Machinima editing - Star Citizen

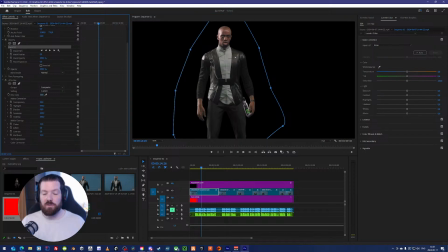2649s
For example, this might look good, looks perfect, but he is transparent.
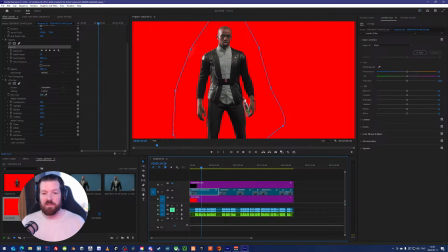2656s
His little button here is transparent. The med gun here is transparent. And it could even be like him being transparent like this.
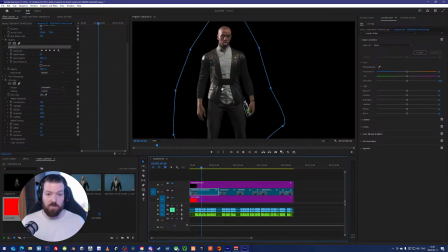2667s
As the jacket is black, it would still look good on the screen like this before I export. So I make sure to add a little color mat underneath him to see that I made the proper settings for the key. And when I do, it should look like this.
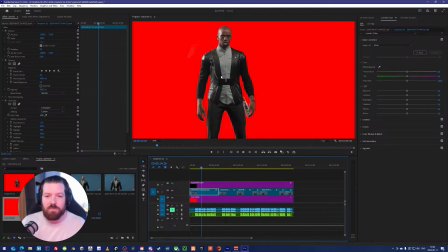2686s
There's a little transparency on the med gun and a small one on his button.
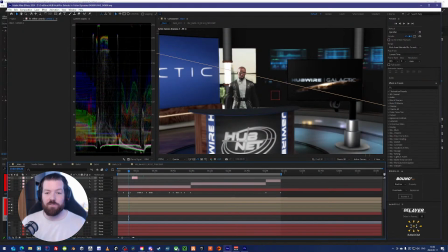2691s
I missed that, but looking in After Effects, it's not noticeable at all.
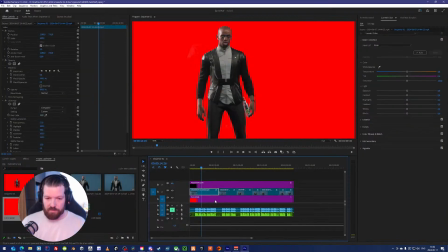2697s
So it's fine. Would it be his whole jacket being transparent though?
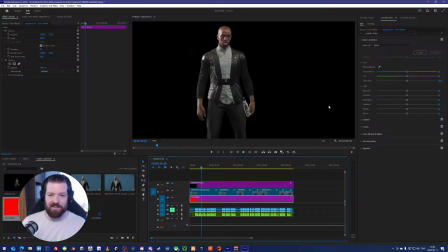2703s
That would be another story. Anyways, let's close Premiere here. What I have to do with Oliver though is the same as I did with the Hercules clips.
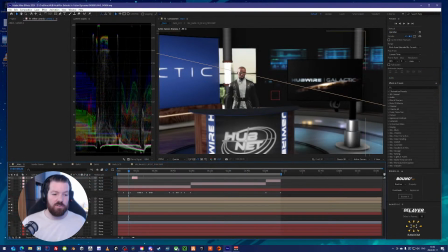2717s
I have to add lumetri color to his clips here to make him appear as if he's actually in this space. If I turn it off, you would see something, I thought.
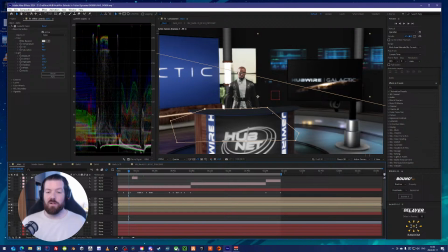2738s
Oh, it's the wrong Zark. Here it is, Zark number 1. What I do here as well is that I put a mask on the desk. So he's actually tall, like his feet go down here, but I place a mask for the desk to make it so that however he moves,
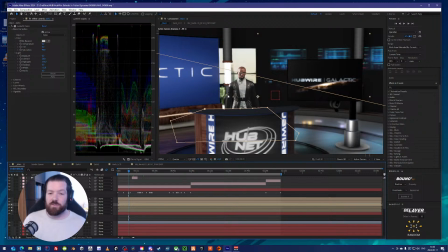2757s
you have all these idle animations and he's looking at his watch and stuff like that. Whatever he does, it will be behind the mask. And it will look like he's behind the desk still. But if I remove lumetri color, you see he's pretty dark.
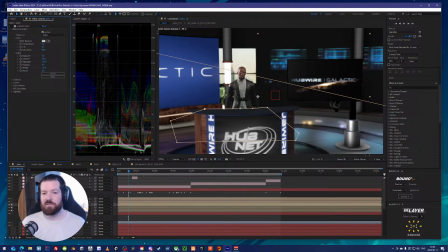2774s
And in a studio, he wouldn't be dark like this. This is how dark he is in the hangar bay. But I needed to add some exposure to him and increase the light sources to make it look like there are actually some spotlights on him.
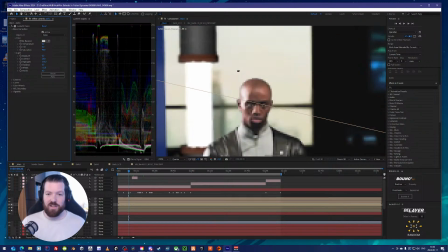2790s
For some reason, in the studio, they only have spotlights coming in from the right side.
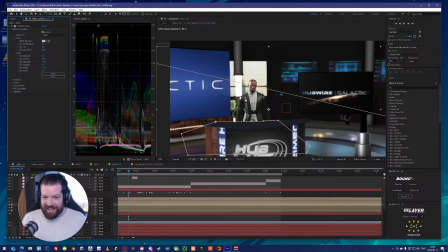2794s
But if they add my media module for the Galaxy, we could probably make it look like there are spotlights from all over the place. Anyways, let's see what this looks like now.
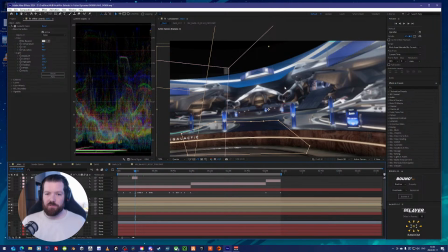2814s
The story for Invictus is we could probably add something here as well on the camera angle where he is promoting the main story for tonight, a summary of the Invictus event.
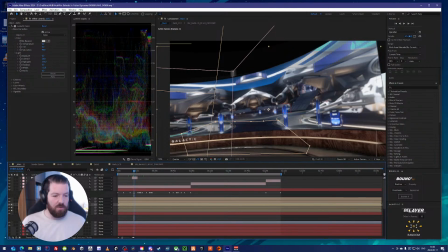2832s
We could probably go into the back LCD, go back there,
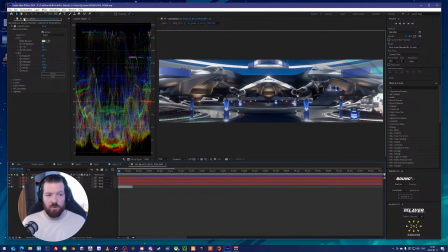2841s
go in here and we could add like a little logo or something for Invictus.
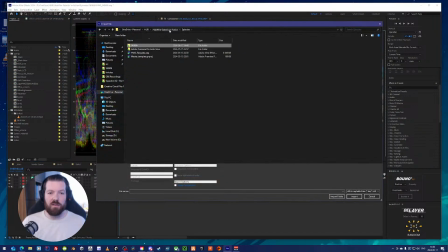2849s
And I
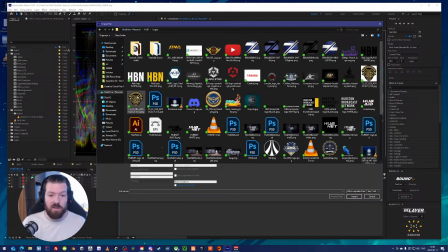2852s
tend to hoard logos from in the game, so I think I probably have some Invictus logo here somewhere.
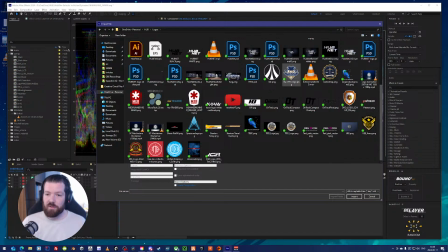2862s
There it is.
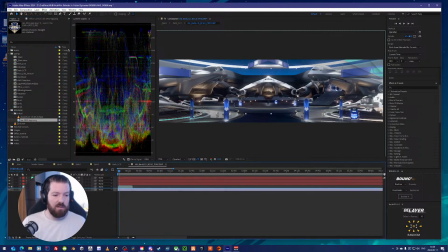2866s
I put that in B-roll as well. I add it here. Look at that.
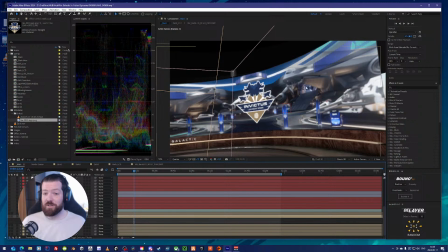2876s
Much better.
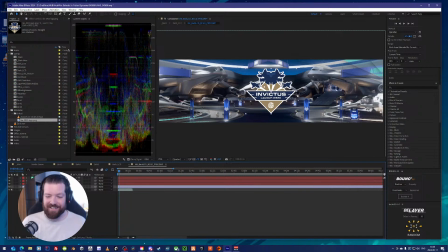2879s
That was the perfect size right away. That's weird. Sometimes you're just lucky. I think the colors work as well. There's no need to edit this too much. So let's just